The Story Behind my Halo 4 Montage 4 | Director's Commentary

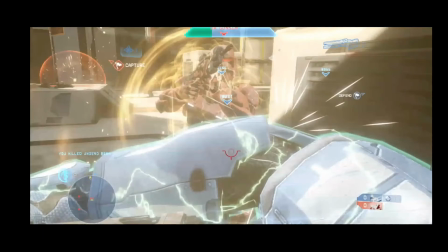[37:03]
It hits the ground, takes away his shields, I guess, and then the melee smack him. Oh, kind of smacked him in the dick actually, and some blood came out.
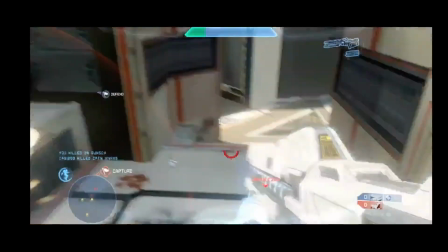[37:13]
For the triple kill, and then I used the jetpack, grab the flag, smack this guy.
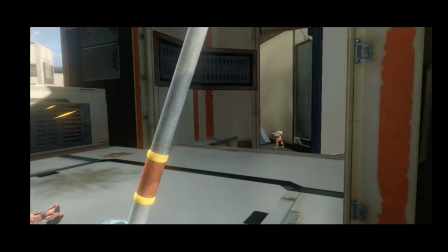[37:21]
There's the same guy. This guy for the Killtrocity, who was my double kill. I had a really hard time editing this middle part of the clip because I knew where I wanted it to end. You know, you have to put the Killionaire smack on the last beat of the song.
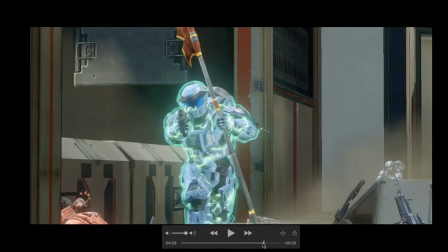[37:40]
So this section I'd say flows like the poorest in the whole montage for this kill right here with the song.
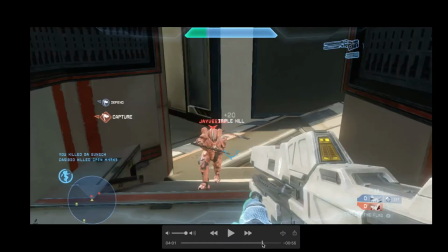[37:48]
So yeah, it kind of cuts time a little bit. Like you have me. That's a cool angle.
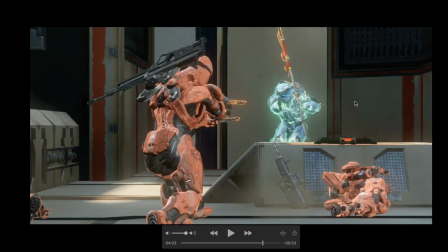[37:54]
It's nice composition there. For those that don't know, rule of thirds, really important. Basically, I'll put a little overlay over here. But basically, when you're filming stuff, you want to use the whole frame. You want to have characters facing each other in a way that makes sense. Foreground, background.
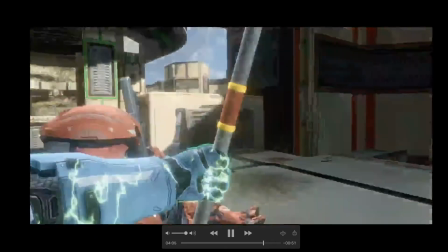[38:11]
So, but to go to just frame by frame on this atrocity, I smack the guy.
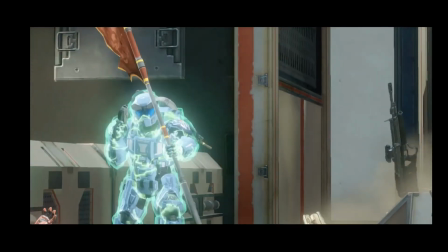[38:16]
You cut pretty quickly to, or I cut pretty quickly to an angle of me, holding forward.
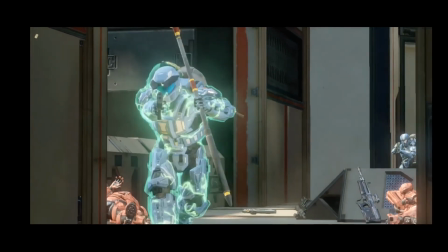[38:21]
Basically, I wasn't sure if I wanted to smack this guy or shoot him. I shoot him 1, 2, 3, 4, and then he just dies.
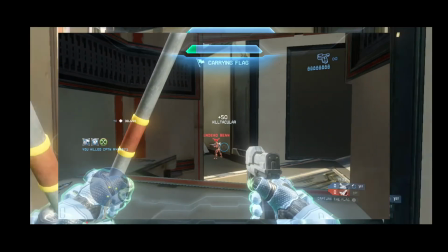[38:30]
Even though I'm pretty sure if we look at the raw clip, you can't force shot with the Flagnum.
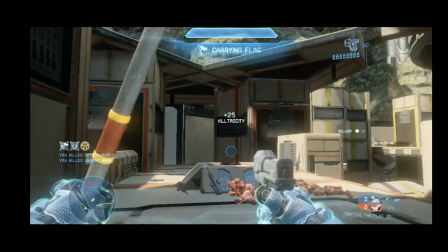[38:35]
It's not like that. But then moving right off of that, and then you go to an angle of him like falling dead after
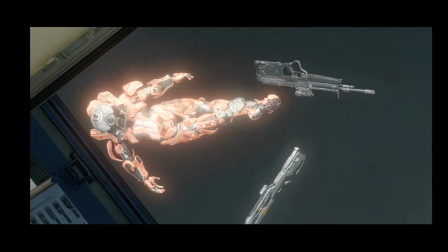[38:43]
the time, like I don't know how to say it, the temporality doesn't work super well here.
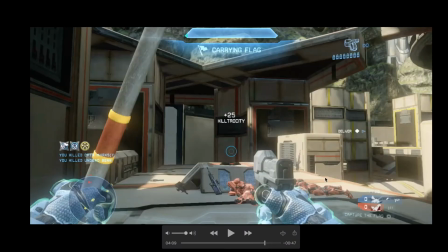[38:49]
So that's a point of improvement that I can tell to myself 4 years ago.
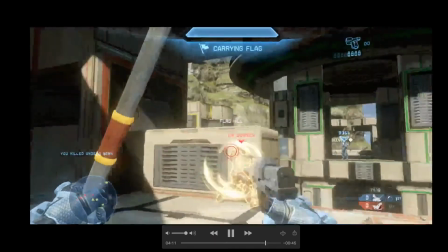[38:55]
There's a nice little sync, bang, bang, bang, bang, bang, bang. That worked out really well.
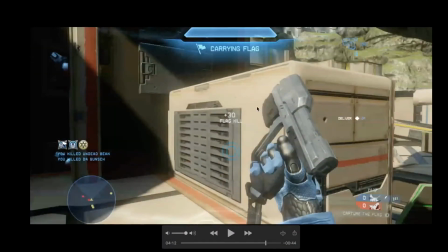[39:00]
That's the Halo 4 Magnum sound effect because I realized I tried it with I think the Reach Magnum sound effect and I didn't really like it. So yeah, pay attention to sound, people. Do a better job. Sound design, it's important.
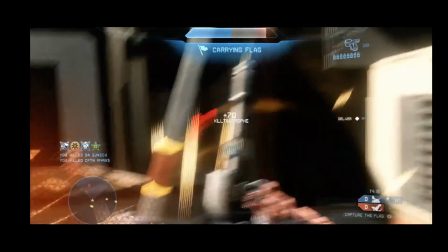[39:16]
Here you go. All these dudes run in. You can see the little spawner there in the background. Where is it?
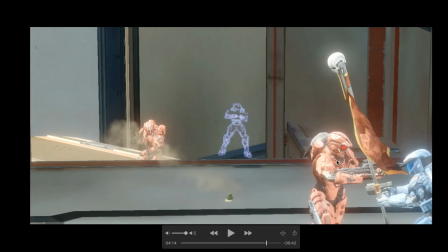[39:22]
There he is. You can see him warping in there. So Tast right here, Pock right here, and then what would become the Nair is just spawning in.
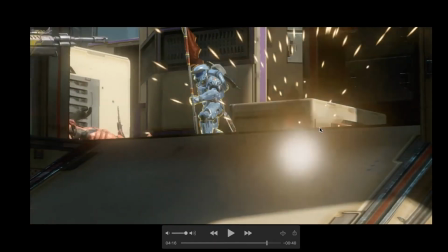[39:32]
So you smack him, cut to the quick angle. I wanted to show myself kind of like taking damage throughout this whole clip.
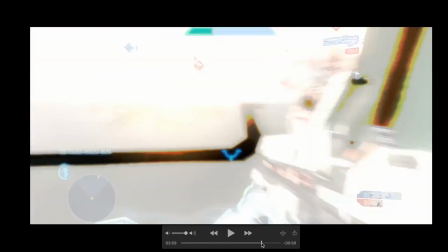[39:38]
You can see at the beginning, I think I come into this with a full overshield, which is, again, a little tacky.
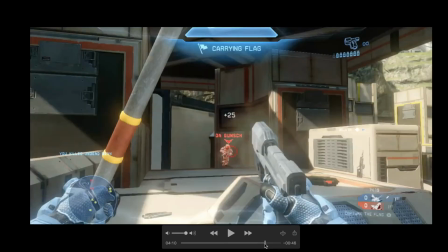[39:45]
Overshield clips, not the best.
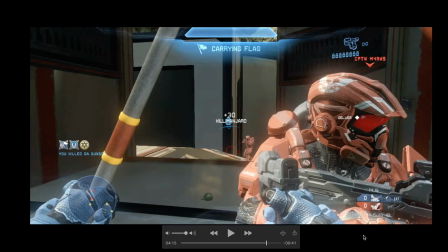[39:49]
But I did like that I was kind of in the middle, getting naded, getting shot, getting smacked this whole clip. Killionaire. There you go. And then, so the funny thing is, I cut right to Swanky.
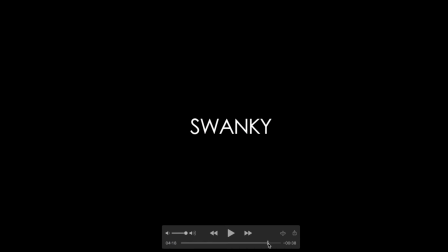[40:03]
I didn't. If I were to do this again, I would probably maybe just cut to black or something else.
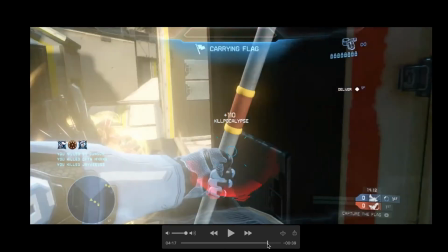[40:09]
I think it's weird to cut from gameplay like to your name. That's weird.
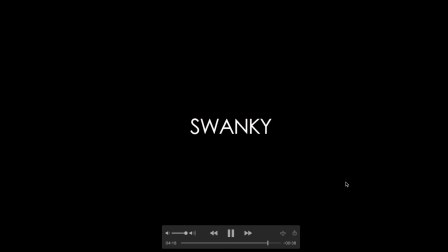[40:13]
I don't know. A little bit too dramatic of an ending, I would say, I guess.
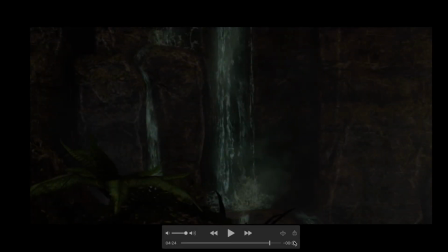[40:20]
But there you go. It's Swanky Halo 4 Montage 4. Oh, a note on montages and naming.
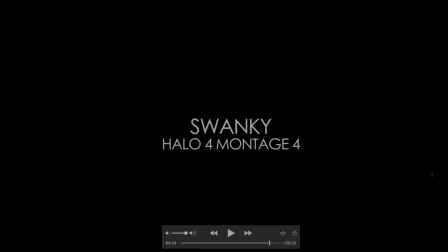[40:26]
I wasn't sure for this if I wanted to. There's kind of two ways to do it. You know, you can just call it what it is, which is, you know, your name and then what Halo and what montage number. So Swanky H4M4, you know, stuff like that. Or you can kind of give it a title, like This is Halo or Crossroads, or like a title that's kind of means something. It's related to like the circumstances of the video's creation or something like that. I couldn't think of a good title that wasn't just like picking a word that doesn't really mean anything. So I was sort of like, you know, I'm just going to call this what it is. This video is called Swanky Halo 4 Montage 4. That's what it is. Suck it up and deal with it.
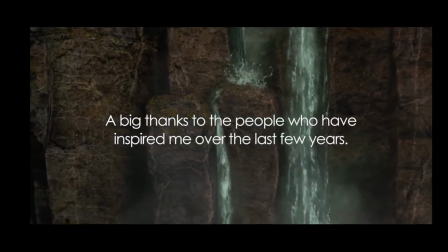[41:11]
But kind of the end of the song plays out. I kind of put these really sappy texts here.
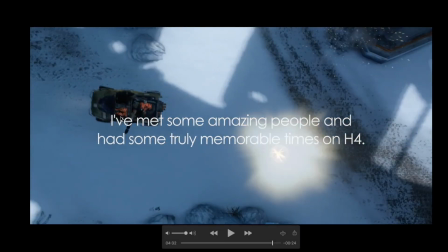[41:18]
I did have meet some amazing people, like this Warthog driver right here, Siege Beach, and had some truly memorable times on H4.
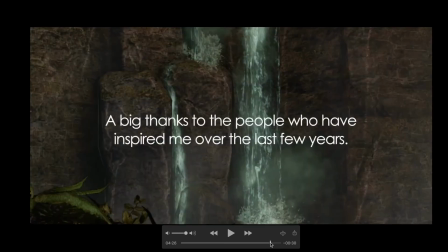[41:25]
I don't know why I was so melodramatic during this. That's a pro tip for any montage makers out there.
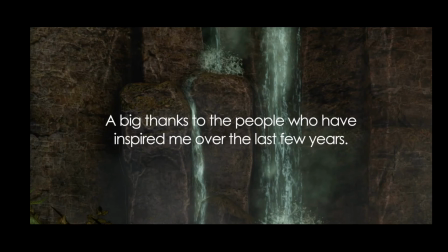[41:33]
You know, keep the sap out of it. Like, just you know, because you're gonna be laughing at yourself years later, like I am right now, if you take things too seriously. So have fun. Again, as a little bit of a visual callback, this angle here on Solus with the waterfall,
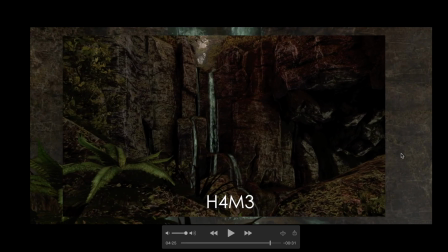[41:51]
almost a carbon copy of what I did in my M3 during that montage.
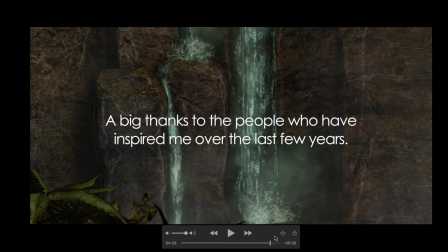[41:57]
So there's a lot of stuff reused. I can make a whole list of kind of influences I took from myself and similar threads that run through my montaging.
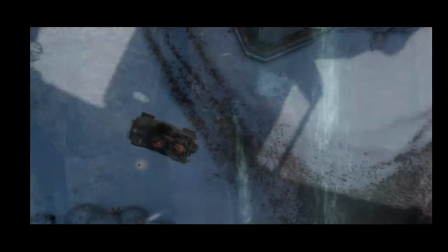[42:08]
But yeah, you kind of just let the song play out. Got the sappy text.
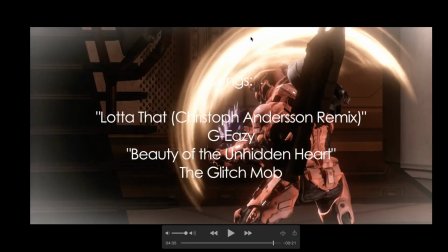[42:17]
Yeah, so there's your soundtrack. I always like to give a soundtrack. That's something I wish people did more, is if you make a montage, have the songs in the video. Not everyone, you know, some people are watching on mobile. They don't want to scroll. Not everyone wants to scroll through your description to figure out what your soundtrack is.
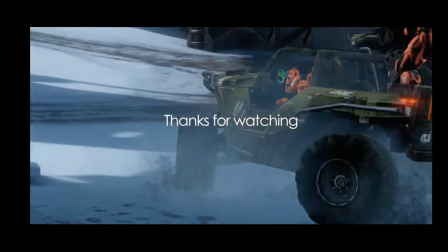[42:36]
Anyway, these are just some angles, kind of leftover angles from the clips in the video that I didn't use. This is not goodbye. Yeah.
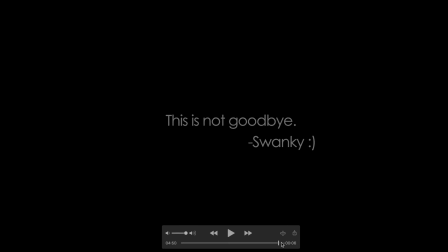[42:49]
Okay, so this is another thing that I like to do is, I think I did this in my M3 too.
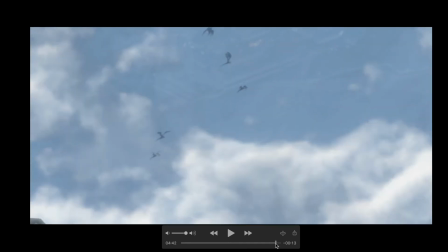[42:55]
I knew that this would not be my end of Halo editing.
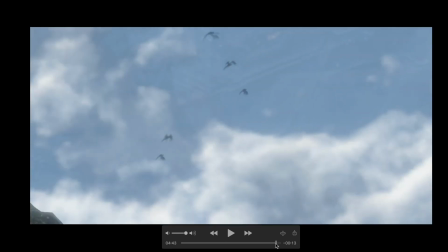[42:59]
At the time, in 2016, when I made this, I thought this might be my last montage, especially on Halo 4. Turns out that's not true. We got the M5 coming out late 2020. Stay tuned.
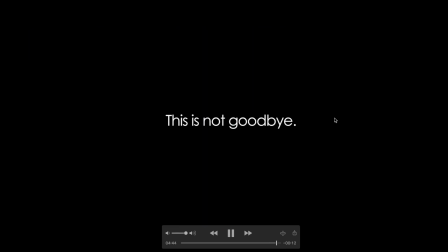[43:12]
But it's a cool little signature. I'd say it's less cringy than
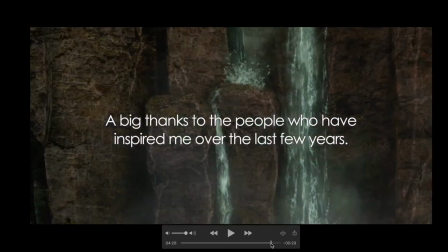[43:19]
these little text messages over the credits.
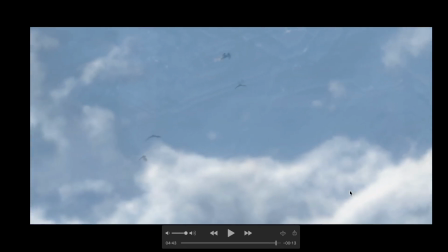[43:25]
As a side note, this angle, not super great. You can see the birds.
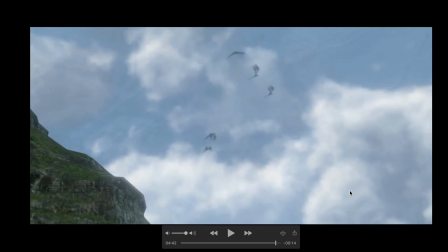[43:31]
I guess they're like alien birds, like flapping their wing. They're really, it doesn't look good.
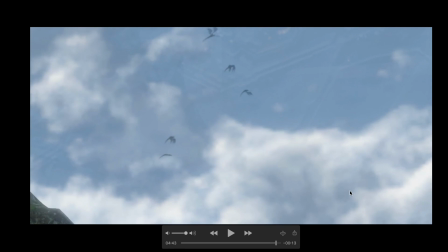[43:37]
It's like a choppy animation. I think it doesn't look good. So if I were to redo this, I would just pick a different angle to end on.
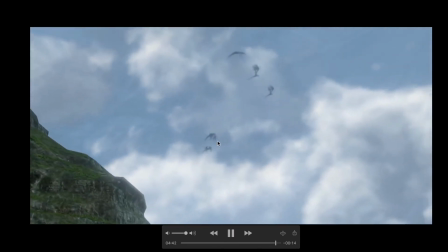[43:45]
Again, I like the idea that you got a mountain and you're kind of tilt panning like up into the sky,
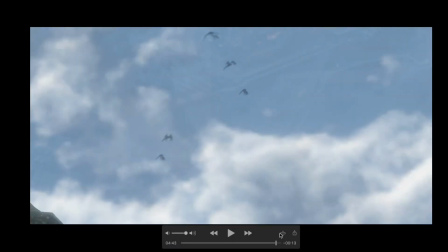[43:52]
but could have done that one a lot better. And that's it.
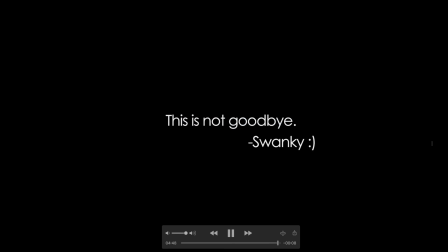[43:58]
That's the montage. Just shy of 5 minutes in total. Make more short montages. That's if I could have a platform, if I could get up on the podium and have a montage platform, make them shorter, man. Not everyone wants to sit through 10, 12, 15, 20 minutes of video.
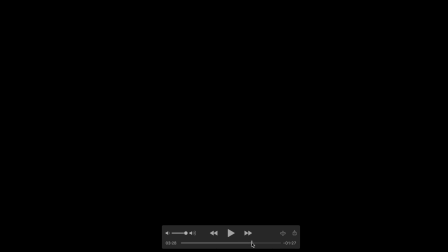[44:16]
Keep it short. Anyway, that's it.
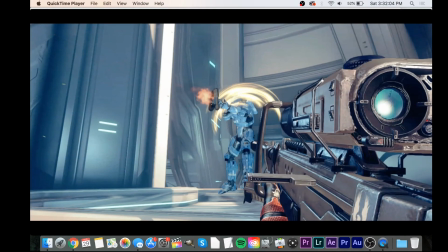[44:20]
It's kind of the end of the video. This was, I guess, a bit of a reaction, Swanky reacts,
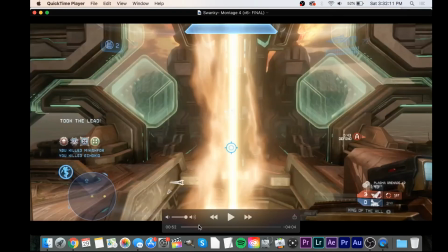[44:27]
director's commentary, just a little bit about my thought process and the way I go about making montages,
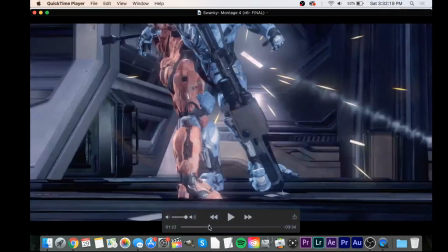[44:34]
from clipping to selecting clips to picking a song to doing effects to, you know, soundtrack selection.
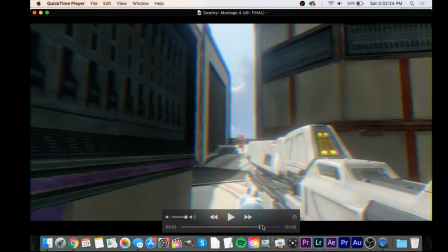[44:41]
It's all super important. I talked a lot about sound design. Shout out to Silly Goose, actually.
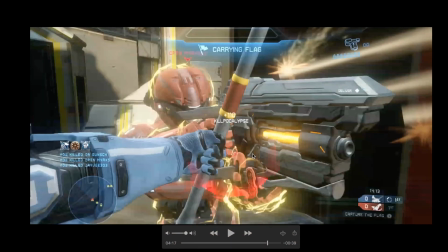[44:46]
I'm gonna have a link in the description to to some of his multi-Halo sound effect packs. Those are what I used for this video. I think that's pretty much what all Halo editors use. So big shout out to Silly Goose with single Halo clips. Download those packs if you're an editor. And yeah, I'll have more videos coming soon. Thanks for watching. Peace.